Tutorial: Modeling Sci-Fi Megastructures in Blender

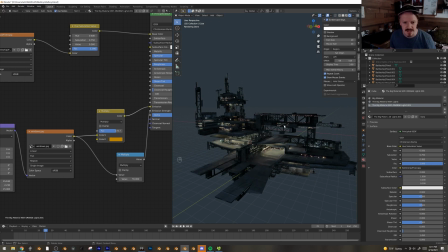54:04 That's looking pretty rad. I think the last thing to do would be adding kind of just more, let's bring in the red lights.
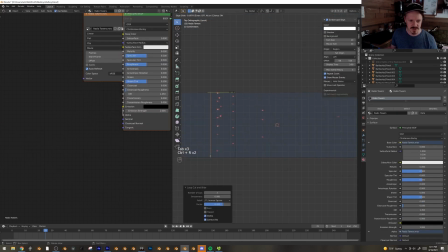54:13 Doing the same thing we always do, but with the red lights now.
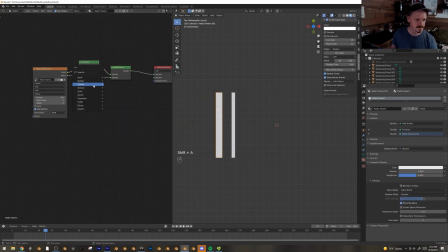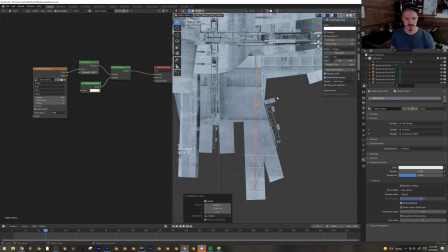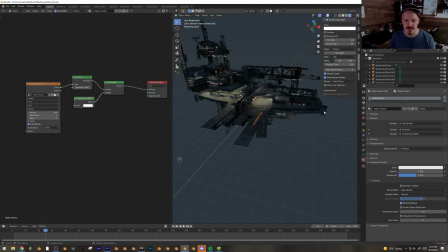54:27 That's pretty good. Actually, here, let's turn these into a new color. This will be, blue, and can we change this to be the let's see, what's the best way to do
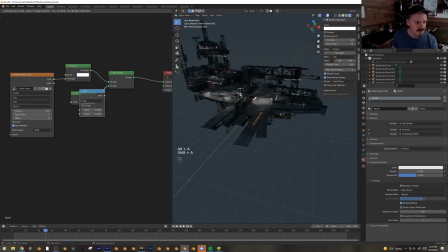54:41 this? Plug this into the strength, maybe convert that with the math node so we keep that bright, multiply by like 5 here. But now we can make the color whatever we want, so now maybe this is our, sometimes runaway lights are blue, and I always thought that was kind of rad.
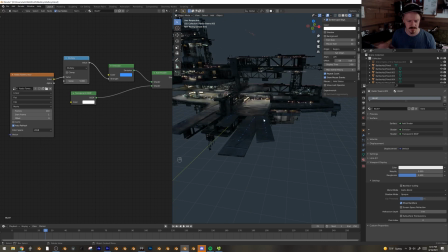54:56 Although again, anytime I get too multicoloral, I think I'm thinking multicultural, multicolored on this, I don't like it as much, because this becomes like a rainbow industrial thing.
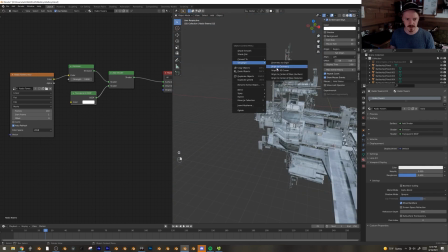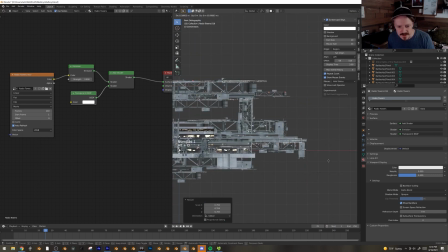55:17 And ideally, you know, the red lights are kind of like caution warning lights,
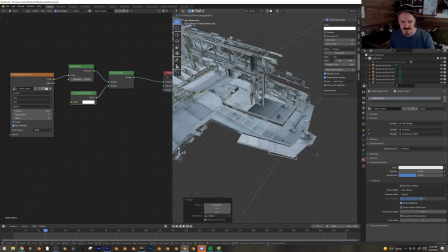55:20 and so I like sticking them on the far edges of things as if they're like a warning to any passing aircraft or something.
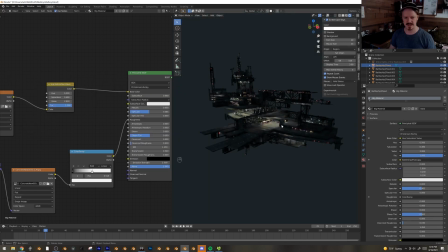55:26 Like, don't hit this big panel. Okay, let's see how this looks when it's wrapped around the sphere here.
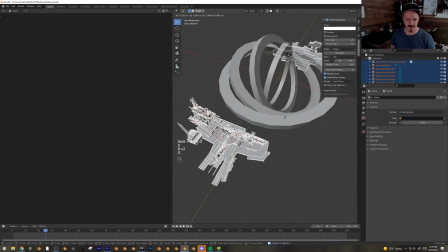55:33 So I'm gonna select all of this stuff here and deselect that and hit Control,
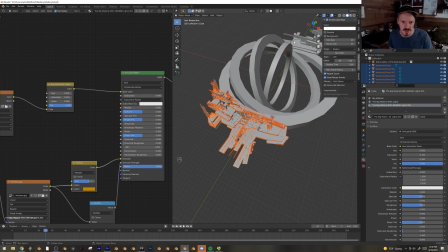55:38 or select one of these pieces that's already part of the collection and hit Control-Shift-G, which lets me add it to any of the collections that that object is a part of. So I can say 1/8 of the madness.
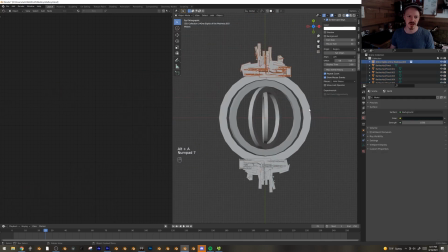55:49 There we go, and now I guess I'll try. Let's see what it looks like.
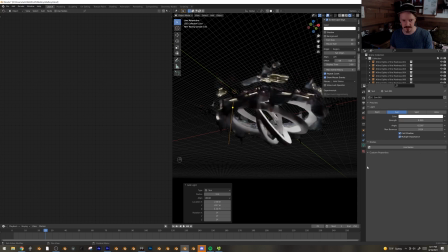55:57 I'm gonna add a sun lamp here. I'm gonna make it nice and bright.
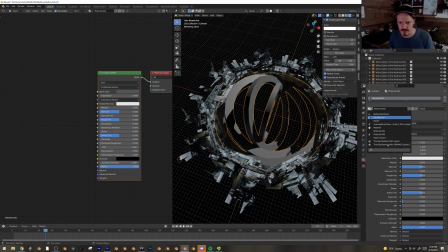56:05 Actually, I'm going to give this just the big material. And here I'll just get cube projection.
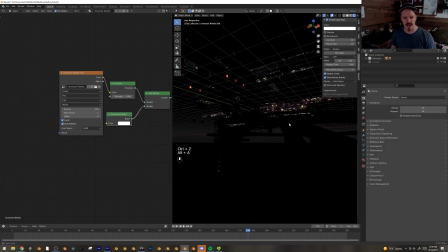56:12 That's fine. I still feel like a lot of these lights are just too powerful. I'm going to shrink them down. I'm going to scale them way down. I think they just work a lot better like that.
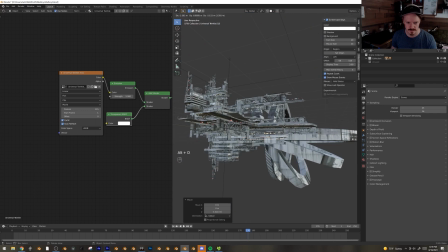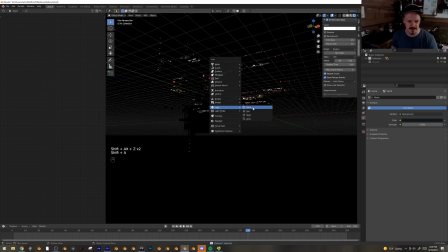56:27 And I'm going to add just a couple lights here too. It works okay in cycles, but in Eevee it looks a little bit dark. So I'm going to add some warm lighting coming up from below, and some cool lighting kind of coming from the top.
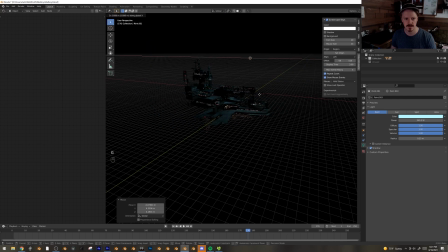Maybe that's too cool.
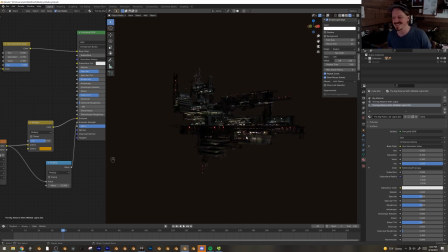56:56 I'm sitting here right now just look. This does not actually look good to me. This looks kind of nasty. And I'm sitting here an hour and 20 minutes, you know, into recording this video, just looking at this, and I don't like this.
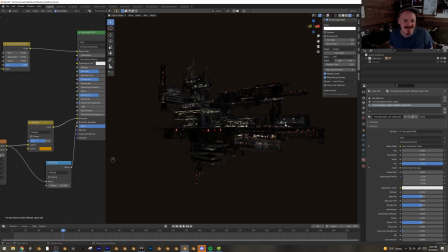57:11 This doesn't look very good to me. The lights feel kind of muddy and clustery. Everything's too dense. You don't really get a sense of like what the shape is. I'm not particularly thrilled with it, and so we'll see.
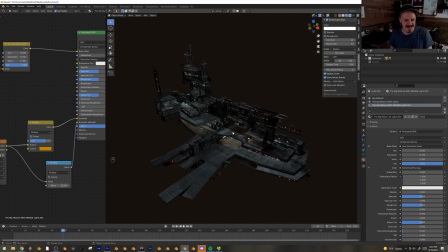57:24 We'll see what I end up doing. I'm kind of disappointed, actually. For a second, I thought it was all going to come together, but now I'm kind of going, I don't know.
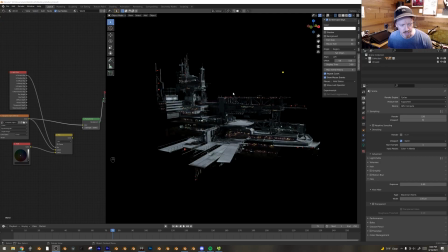57:33 Bummer. Well, we'll find out. No? Okay, we're gonna save this. I did some experimenting and figured out why I liked it, and you might be thinking like, oh, Ian, I would be curious to see your experimenting, except it's literally just me sitting like this for like 15 minutes,
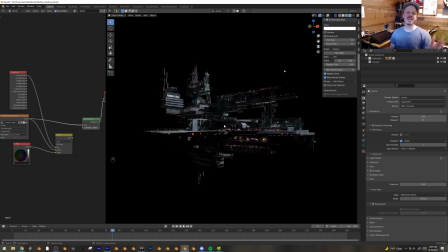57:48 rotating it, trying to find like an angle I don't hate. So the big issue I had with this is that I had no design going in. You know, obviously, I just made all of these random shapes and kind of hoped I would find something or would look like something in the end. And if I had done anything with any sort of intentionality, that would have probably like not been an issue.
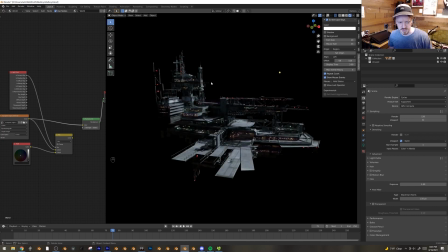58:08 Like if I'd sketched out what I wanted, I think that it could have worked a lot better. And so with that in mind, I started trying to find.